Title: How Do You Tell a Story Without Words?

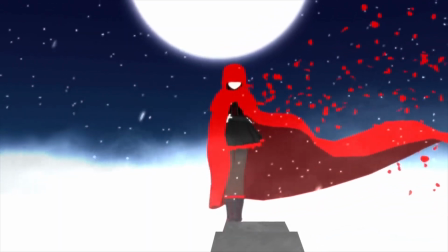[0:00]
How do you tell a story without words? For many of you, the concept of storytelling may seem impossible without spoken words.
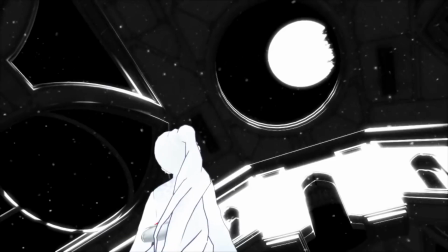[0:07]
Maybe some of you want to tell your story visually, but just don't know exactly how. One of the best digital filmmakers of our generation, Monty Oum,
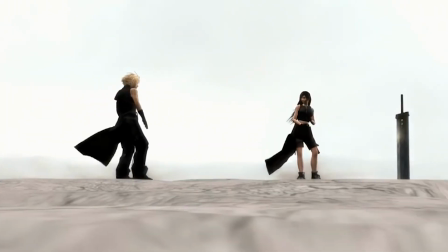[0:16]
was a master of telling deeply investing stories, sometimes without a single piece of spoken dialogue. In this video, I'm going to show you exactly what decisions need to be made to create for yourself a compelling story using nothing but color,
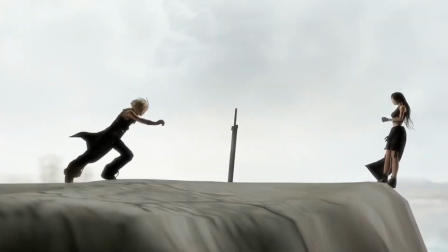[0:30]
lighting, and action to give your movies intrigue and emotion beyond what you can say with words.
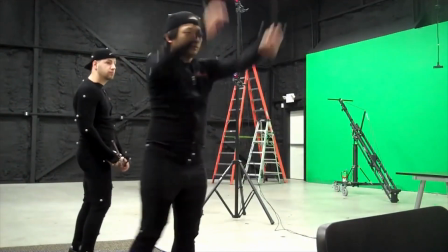[0:39]
Monty Oum, the creator of RWBY and lead animator for several seasons of Red vs. Blue, never considered himself an animator.
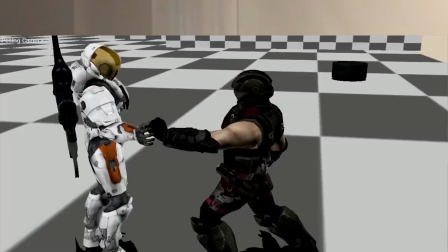[0:46]
He considered himself a digital filmmaker. What's the difference? Animators don't make movies. They make reels, or they work for someone who makes movies. An animator's sole concern is the animation. A filmmaker's concern is what tools he has at his disposal to tell an engaging story.
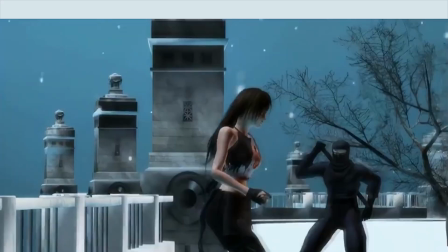[1:04]
Animation is just one of those tools. Every single one of Monty's works was effectively a short film.
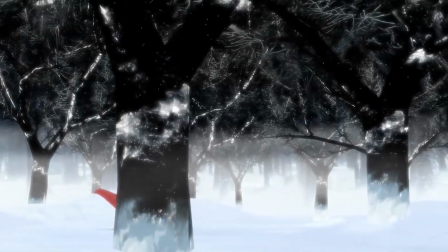[1:10]
Characters, settings, story, no matter how simple, were necessary in making his works impactful and memorable.
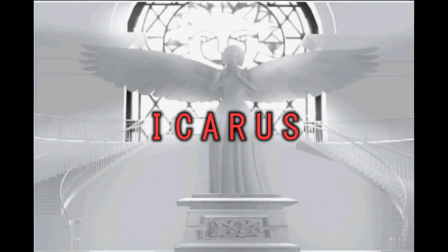[1:15]
Monty's animation, Icarus, is one of the best examples. The video opens with two men with their guns pointed at each other's heads.
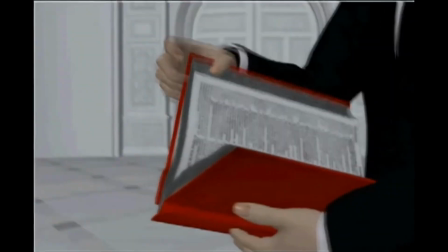[1:22]
Then, they slowly retract their weapons, a truce among foes, to unite against a common enemy in greater numbers.
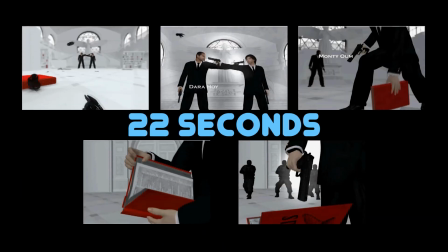[1:30]
Just 5 shots and 22 seconds was all the time Monty needed to tell us everything we needed to know.
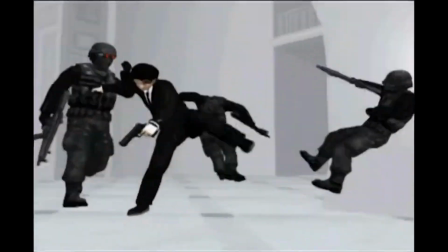[1:37]
If the animation had started with all the action, we wouldn't feel any connection to these characters, and the action would simply exist for its own sake.
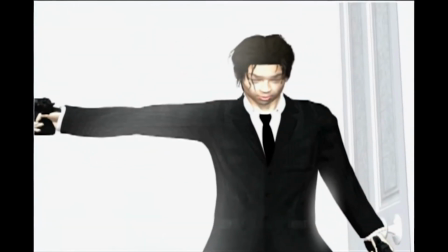[1:45]
While they could feasibly be tolerable for 2 or 3 minutes, if you want to make an animation 5 minutes or longer, it won't matter how good your action is.
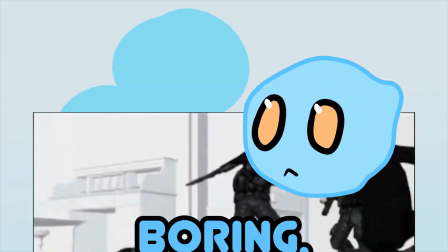[1:53]
It will get boring. In a good movie, action and storytelling are not separate. The story will motivate the action, and the action will help tell the story. The same can be true for every other aspect of your film. Let it drive your editing, color choices, framing, and most importantly, your action.
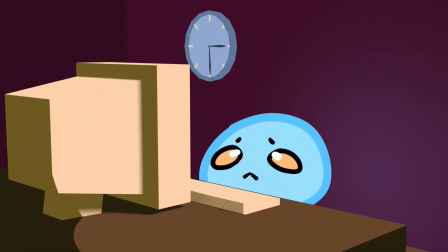[2:09]
Otherwise, you'll get 20 seconds into making it, and then wonder where it's going or how to conclude it. However, if you have some kind of story to convey, you'll find the right course, and the natural conclusion will come to you effortlessly. Just remember, when you're making a decision about something, ask yourself, is this helping me tell my story?
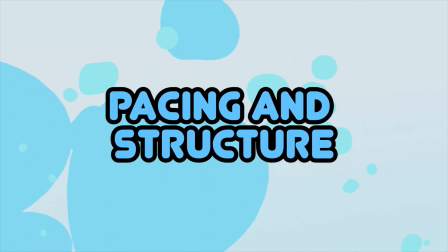[2:26]
Now that you have a story to tell, how do you tell it in a compelling and exciting way? You know why they tell you not to eat your dessert first? Don't believe the propaganda telling you it's unhealthy. It's because they want your meal to be an experience, saving the richest and most satisfactory flavors for the last.
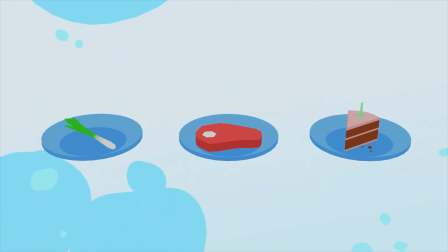[2:42]
Much like how a 3-course meal has an appetizer, a main course, and a dessert, your story needs a good beginning, middle, and end. It's not going to work super well if your movie is at 100% intensity from start to finish. The best action ramps up to an exciting finale. So let's use an example.
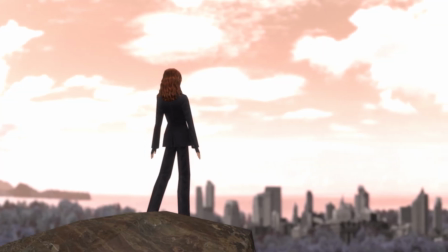[2:58]
Let's say the opening of the animation establishes that one character is looking for a lost friend across a vast open world.
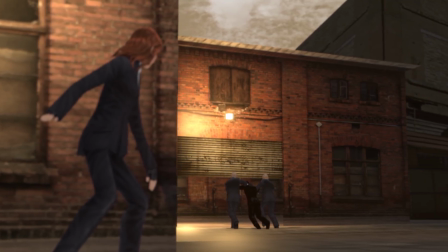[3:05]
Then we can get a glimpse of their friend, and we gain the hope that they'll be saved. The middle will be the process of fighting to find their friend.
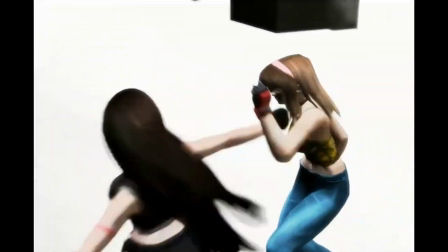[3:12]
Slowly ramp up. Go from a 1v1 hand-to-hand, then 1 versus many, then 1 versus many, and add weapons into the mix.
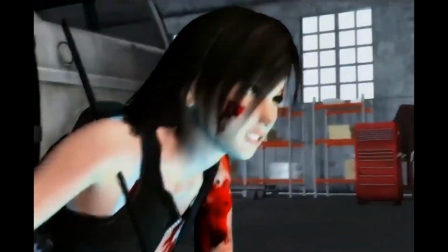[3:20]
Break the weapon and make more weapons out of it. Then move to the finale. All the best ideas you can think of.
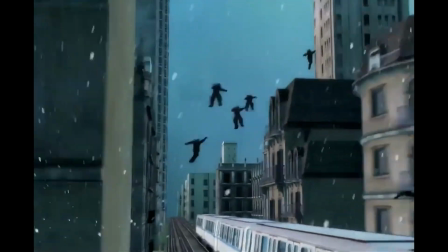[3:27]
Move it to the top of a train, turn it into a Slayer Fest,
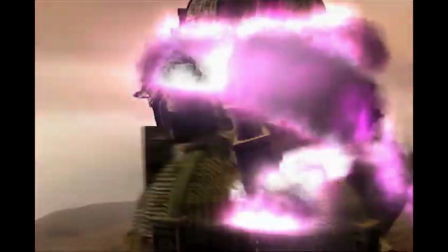[3:31]
or end things with a spectacular explosion and completely destroy or alter the surrounding area. Then, let your audience breathe. Just let them take in the scenery and the aftermath. Notice we've bookended our story with a moment to take things in. If your animation is relatively long, or if you have a big moment in the middle of your animation,
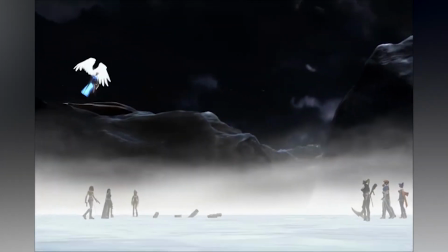[3:51]
do not be afraid to simply throw some beautiful shots in to build anticipation and let the audience really feel a cool moment.
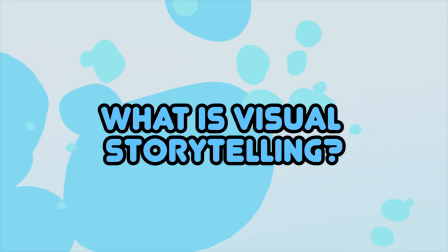[3:59]
What does visual storytelling mean? More than we realize, we can change the entire mood of a single shot just by taking advantage of camera angle, framing, lighting, and color. This is called composition. Everything we put within the camera's view should be there to direct the eye and to support the story we're trying to convey. As filmmakers, we have to have some idea of where in the frame we want our audience to be looking.
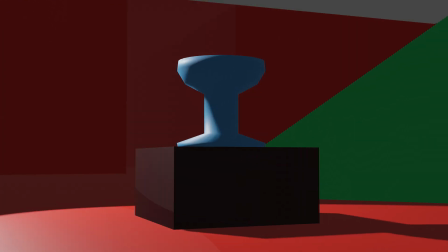[4:22]
So, we can light up our subject, or have the world literally point to it, or use a lack of color to make it stand out more. We also want to be able to set up some kind of mood. We can do this by effectively playing with human instinct.
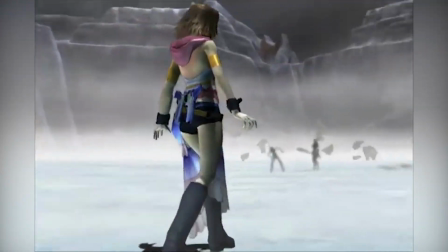[4:36]
Blues make us feel calm or cold. Reds give us a sense of aggression or urgency.
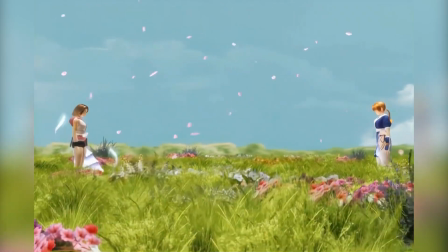[4:41]
Oranges feel warm or impulsive. Green can imply nature and freshness, but it can also make a scene feel sickly.
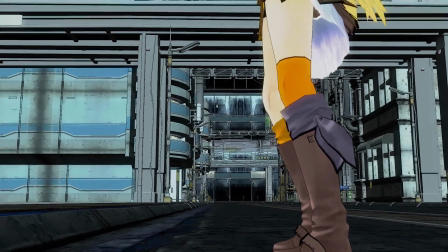[4:48]
We can also play with shapes. Rigid square architecture can make a world feel artificial and dystopian.
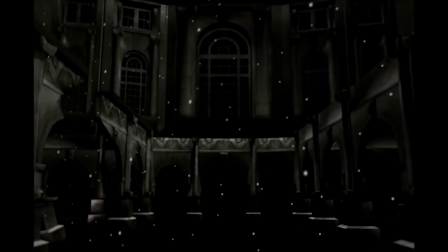[4:54]
A lack of clean lines and solid colors can make it feel run down and creepy.
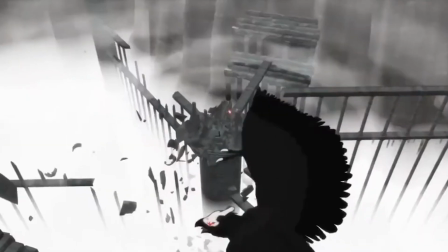[4:58]
You can also choose how the audience views a scene. High angles or wide shots can make people look small and weak.
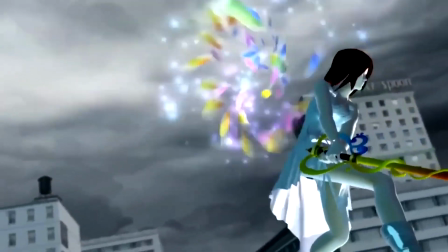[5:05]
The opposites can make them look powerful. And endless variations of camera movement can all have an effect on your story. If you use these facts to your benefit, it can really help augment the emotion of a scene, but it can also hurt you if you leave something in your frame that distracts from the main subject and purpose of the shot. So be mindful. The shape, placement, movement, brightness, and color of everything in your scene has an effect on the audience. In the end, it may be surprising, but the most important part of a Monty Oum style animation was never the animation.
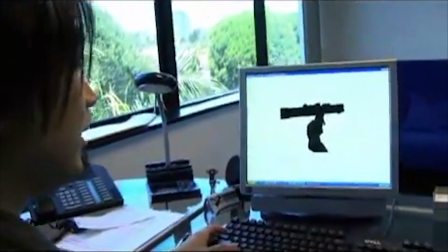[5:36]
If we want to reach the same level of impact that his work did, we have to work with the same intentionality.
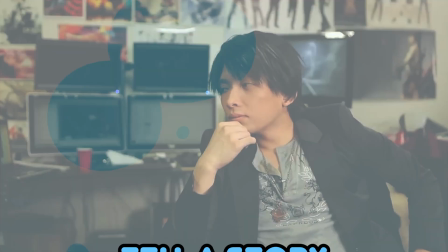[5:42]
Take no creative decision for granted. Tell a story and let it drive as many decisions as possible.
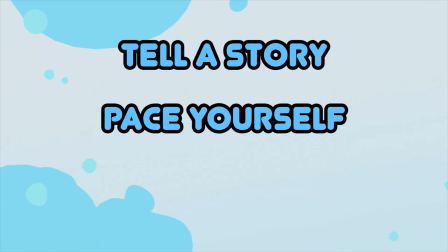[5:48]
When you get lost, let it guide you. Pace yourself, give each section its own time to do its own job and build up to your ending.
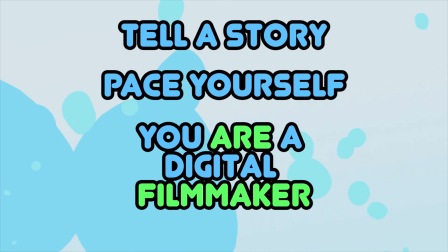[5:55]
And above all, remember, you are a filmmaker. Use the frame and everything within it to tell your story to the best of your ability. As always, if you like this video, share it with the friends that would like it and annoy the friends you have that wouldn't. I'm planning on making more tutorials like this, so if you're inclined, you can buy me a coffee or become a patron to support the creation of my videos. Whether you do or you don't, I appreciate you watching, and I'll see you next time.
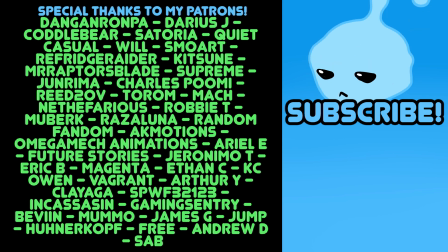[6:23] All these many years I've loved you, no one has ever known.
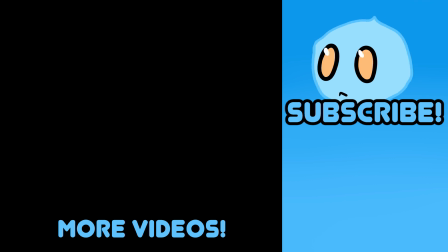[6:33] No one has ever known but you alone. I kept it locked inside my heart and smiled through all my tears.
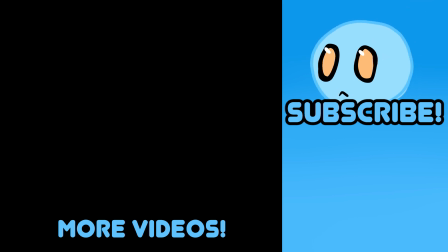[6:52] My darling, I have loved you, oh so many